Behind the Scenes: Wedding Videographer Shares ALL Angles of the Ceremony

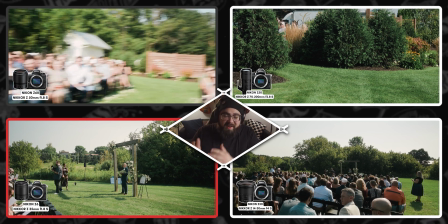0s
Welcome to a new style of BTS, where I show you the raw and the ugly behind the scenes of how I shoot an entire event front to back.
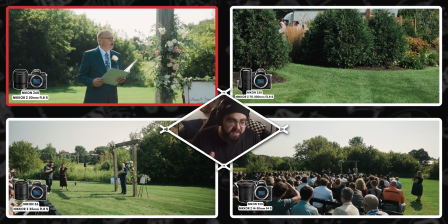6s
In this episode, I'm sharing the majority of the ceremony here. I just, at a certain point, we'll be pretty locked in for a while, so we'll just kind of fast forward through that.
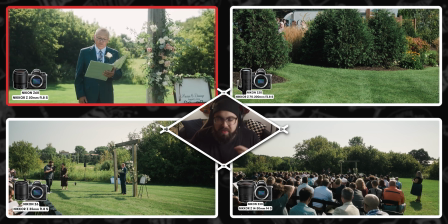15s
So I really only show you when things really happen.
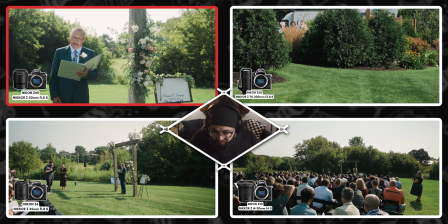19s
I'm sharing all the camera angles rolling all the way through, so you can see when I move, adjust, etc.
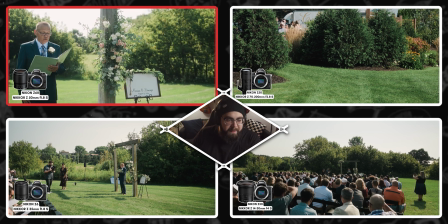25s
And you'll notice that there's a red border somewhere. This shows the angle that was cut to in the final edit. So you can kind of have a better idea of,
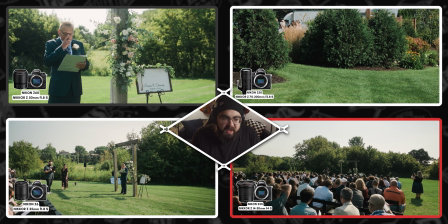34s
why all these angles are around and how we cut to certain things and, just to have a better idea of it.
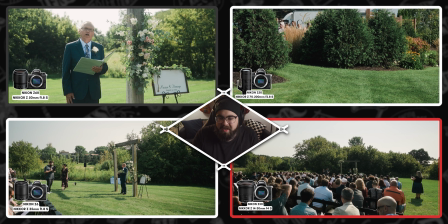40s
To see what's actually happening behind the scenes with all these other cameras and why we cut to that angle because maybe we're adjusting here or whatever.
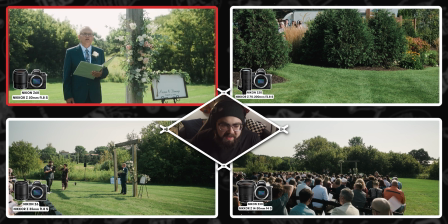47s
I hope that this is a different insight to behind the scenes and can relieve some of the stress while you're on your next shoot.
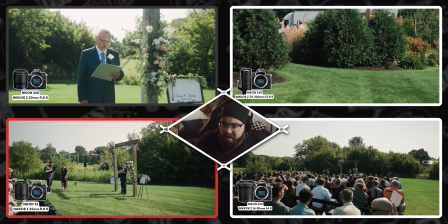55s
Don't feel like you yourself have to be just perfect, for your entire shot all the way through.
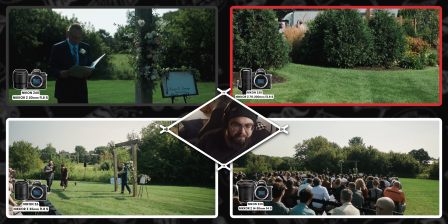60s
That's why we have multiple cameras. So, we have to move things and change things.
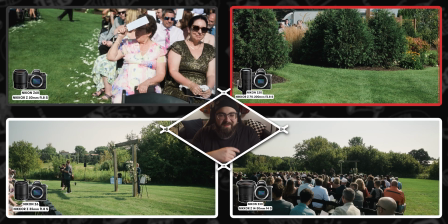65s
It's okay. Like I just did there. You saw how I cut to, lower the exposure back.
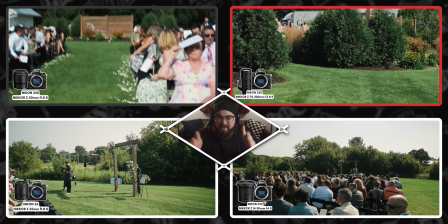73s
Because the sun in this first angle up here with the Z6,
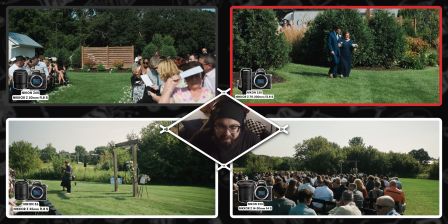79s
Z50, the one that I'm shaking all over the place getting ready, the sun is pointing at them.
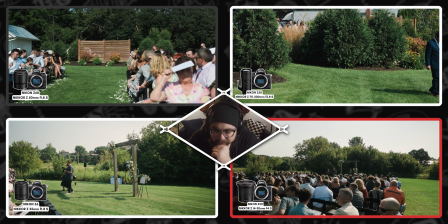86s
So they're gonna be incredibly backlit. Or wait. Actually, I don't even remember.
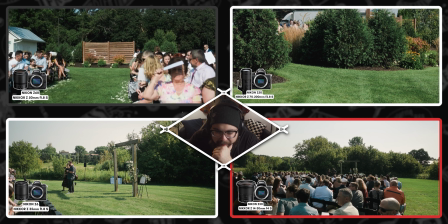92s
It was a very hazy day. But, and as you can see, everyone's fanning themselves.
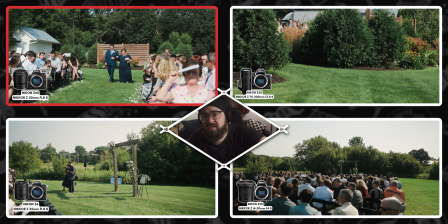97s
It was so hot. This was the beginning of August. And I think August, at least in Wisconsin, is just so much hotter than July.
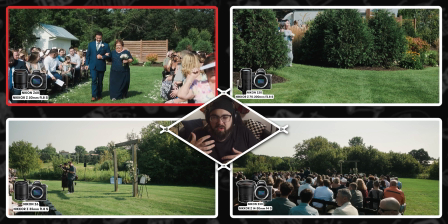107s
I don't know, it's a different feeling. You know how the temperature's the same in spring and fall, but they feel different?
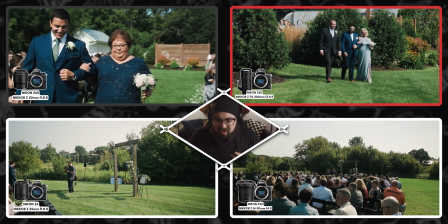113s
It's July feels oh my gosh, it's summer, this feels good, but by August you're kind of sick of it.
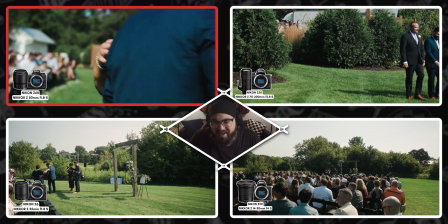120s
It's a persistent hot, it's been hot for a while,
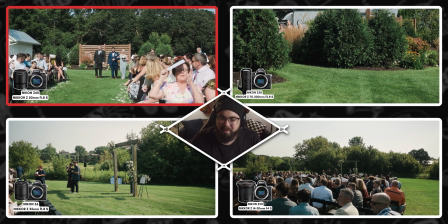125s
so I don't know, it was just a very hot day, and the problem, I love this venue so much,
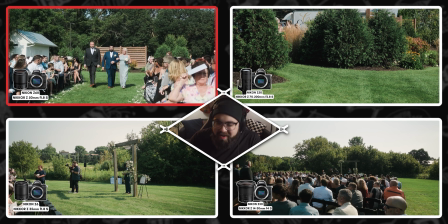132s
but the issue is they just have this huge,
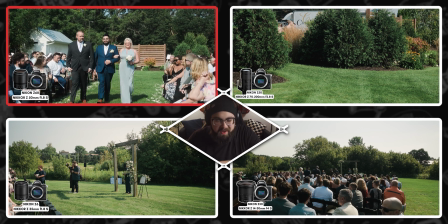136s
you can see how far back in this bottom left angle, how far back they cut out this whole field.
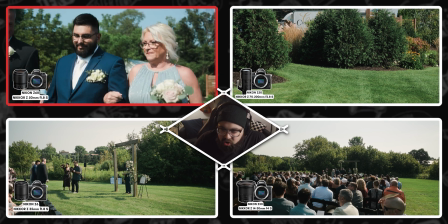143s
It's so open. There's no trees nearby to provide any shade or anything like that.
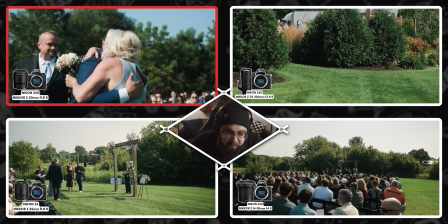150s
It's just this huge open field. And you think it's pretty until you're just sitting there for 20 or 30 minutes.
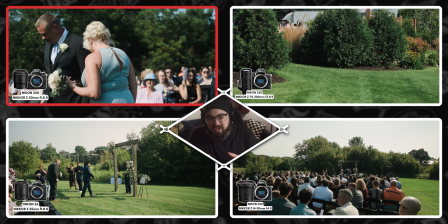157s
But as you can see, I love being able to back up just enough to get the parents hugging if I can.
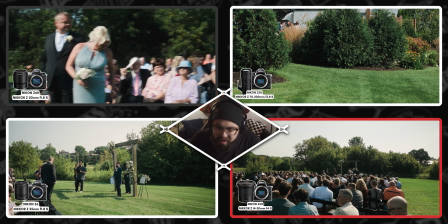163s
Sometimes it's really rough because, I am shooting handheld, as you can see.
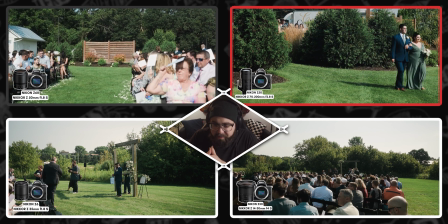169s
Okay, so I guess to go over the angles that you're seeing here, also, I don't know if you could see, but it was a gray border there.
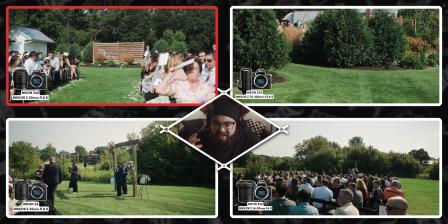178s
That's just because this is that's the extra cam.
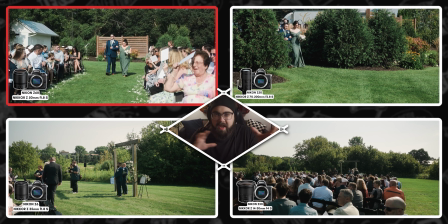181s
I typically only have 3, but for the ceremony, just because there's so many angles and things happening, so many windows to shoot down,
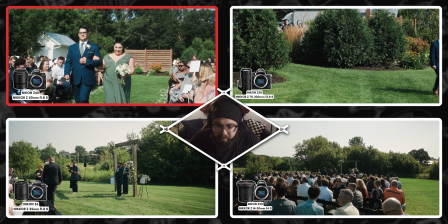188s
I add the 4th just for this moment, pretty much, and then I'll move this face cam into that border up there.
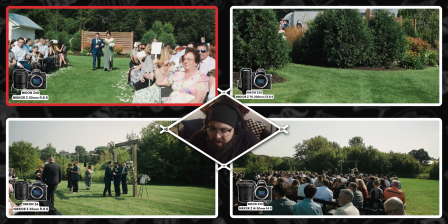196s
But to explain the rest of the angles, really, the bottom right is a wide angle that I think got shifted for some reason.
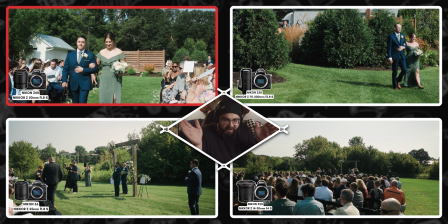204s
Somebody may have kicked it or something like that. Typically, I want it to, be perfectly lined up, with the crowd.
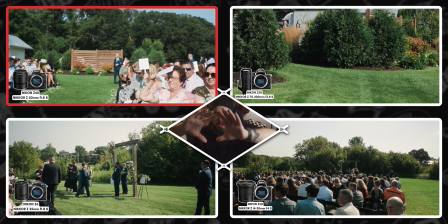210s
And since then, because I wanted to show, the whole landscape, somebody from the back row could see it.
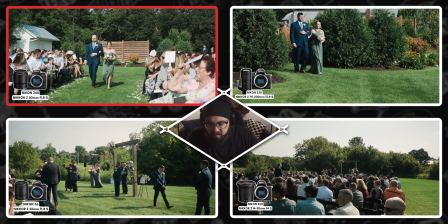216s
And then the angle to the bottom left is supposed to be, just...
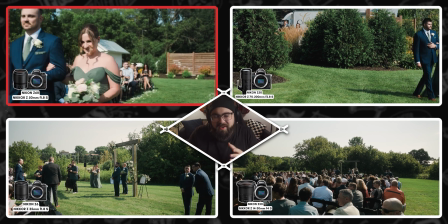223s
Obviously, we can't be in the crowd. So as if you're in the first, as if you're front row perspective.
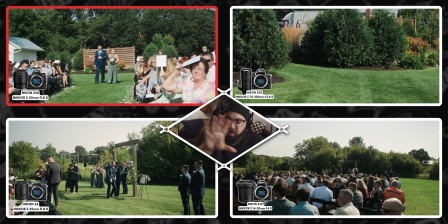232s
So that way you can see all the activity up front.
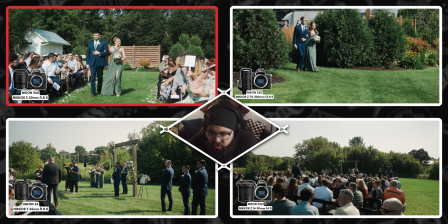235s
And then the top right angle is with my zoom.
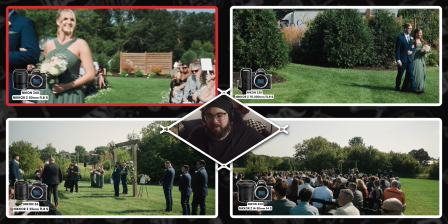242s
And I had this really far back just to get them walking through because there was such a long way for them to walk through.